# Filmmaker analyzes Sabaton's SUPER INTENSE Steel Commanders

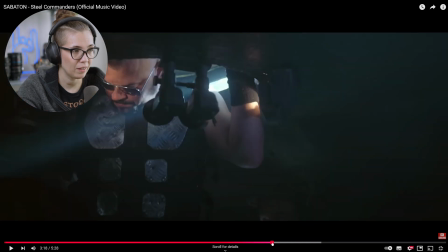17:20 So again, to make us feel as if they're actually in these tanks, much like how we see the warrior in the opening, and it's sort of hinted at that that's Joachim.
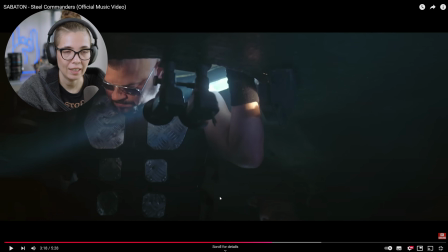17:32 And then now we're made to feel like they're actually in this tank that we're seeing driving around. So let's see where it goes. But it looks really cool, and I love that they probably built like the interior of a tank somewhere and shot in there to make it really feel like they were in there.
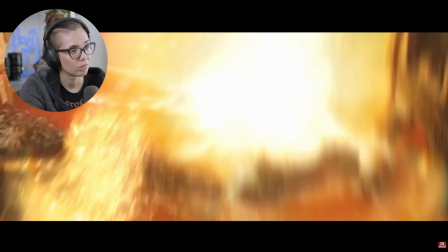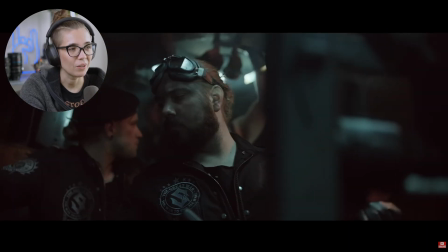17:59 Oh, love this lighting.
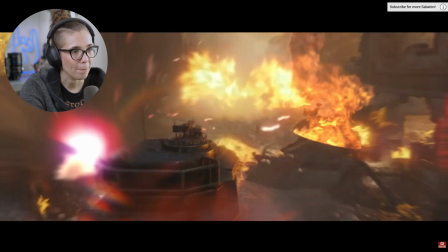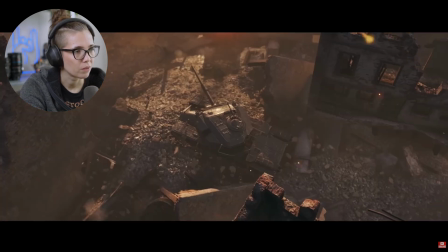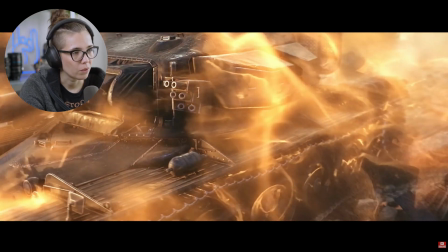18:12 Oh, power up.
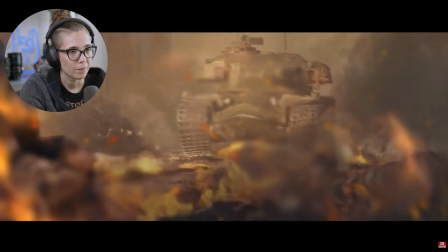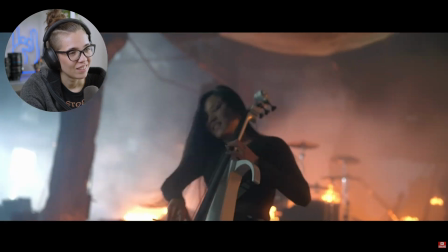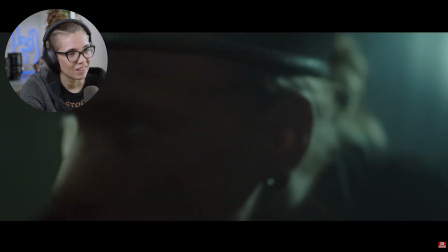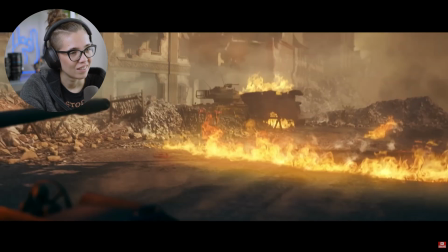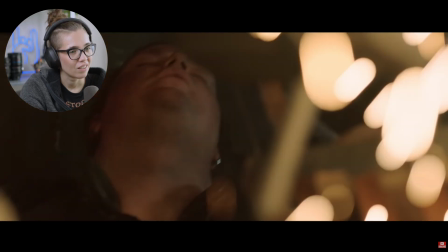18:48 Oh boy.
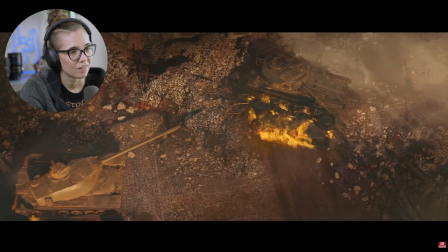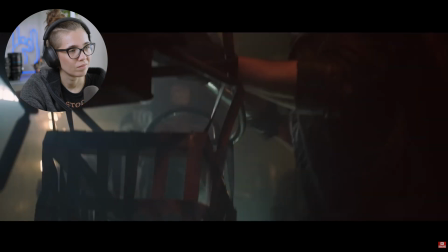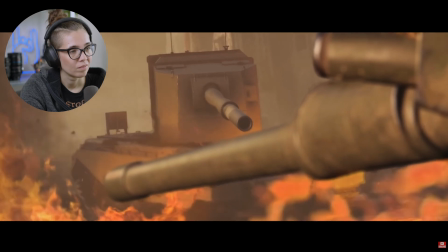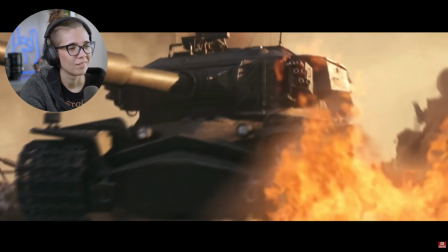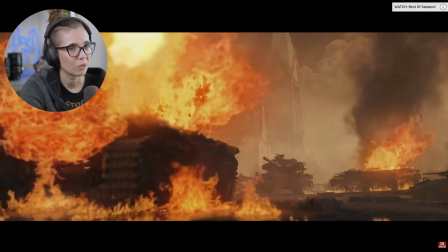19:24 Wow.
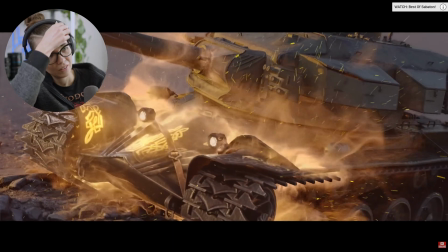19:28 Oh, there's more.
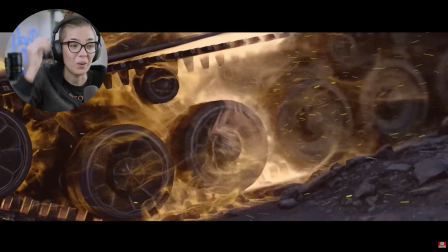19:32 Oh.
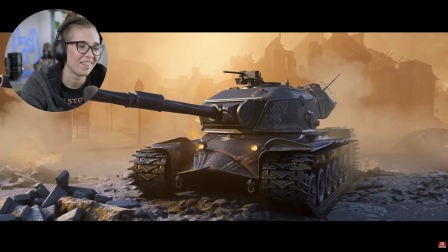19:37 Level up?
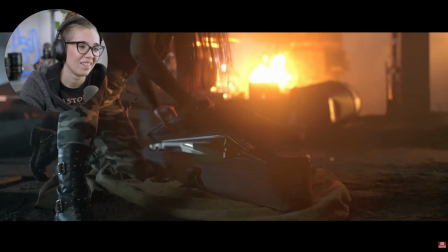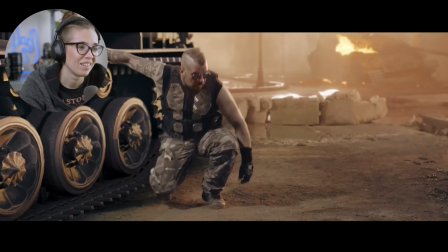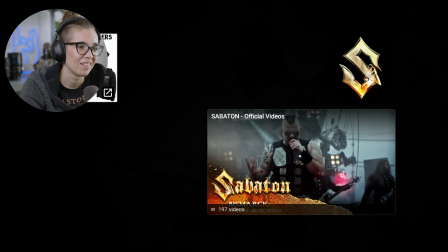Oh, cool. So much that happened in that final 2 minutes. Incredible. That was so cool. So I love how they were able to sort of really give it that game vibe with the I don't know, magic sparkle. It really feels like at some point they got a power up, and they had to fight the other tanks, and really a strong game vibe, that's for sure. What a great marketing collaboration too. Really smart. I feel like it really brought two brands together and joined their audiences. And I love that. That's really like natural marketing that works well for both parties. You know what I mean? And it doesn't feel too inserted. In a way, obviously it is, because it's clearly a collaboration, and it's a marketing for the game. But then again, I'm sure that all of the players who are already playing this game were also really interested to check out this video by Sabaton, So it's just more organic that way, I feel like.
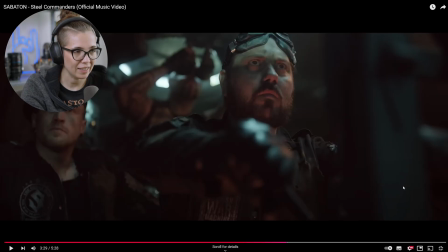20:56 So I wanted to just point out is that they must have built this set for this tank, the interior for the tank, and I really love the lighting here. I love the lighting on their faces, and we see some red, which I'm assuming is supposed to sort of emulate as if there's buttons here in the tank that maybe are casting like a red glow.
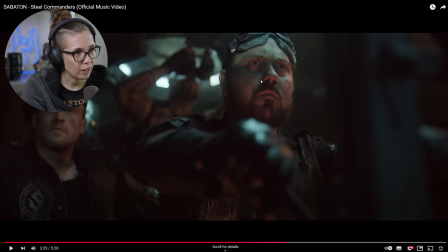21:15 And then we have more so the bluish light, the cooler light coming from the outside.
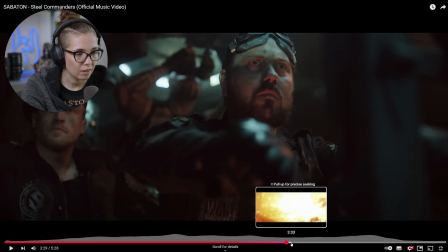21:21 And it's looking really tense. And, at some point they get hit.
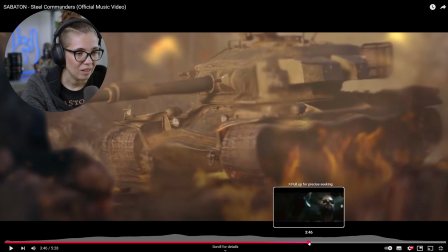21:26 Wanted to point out this moment.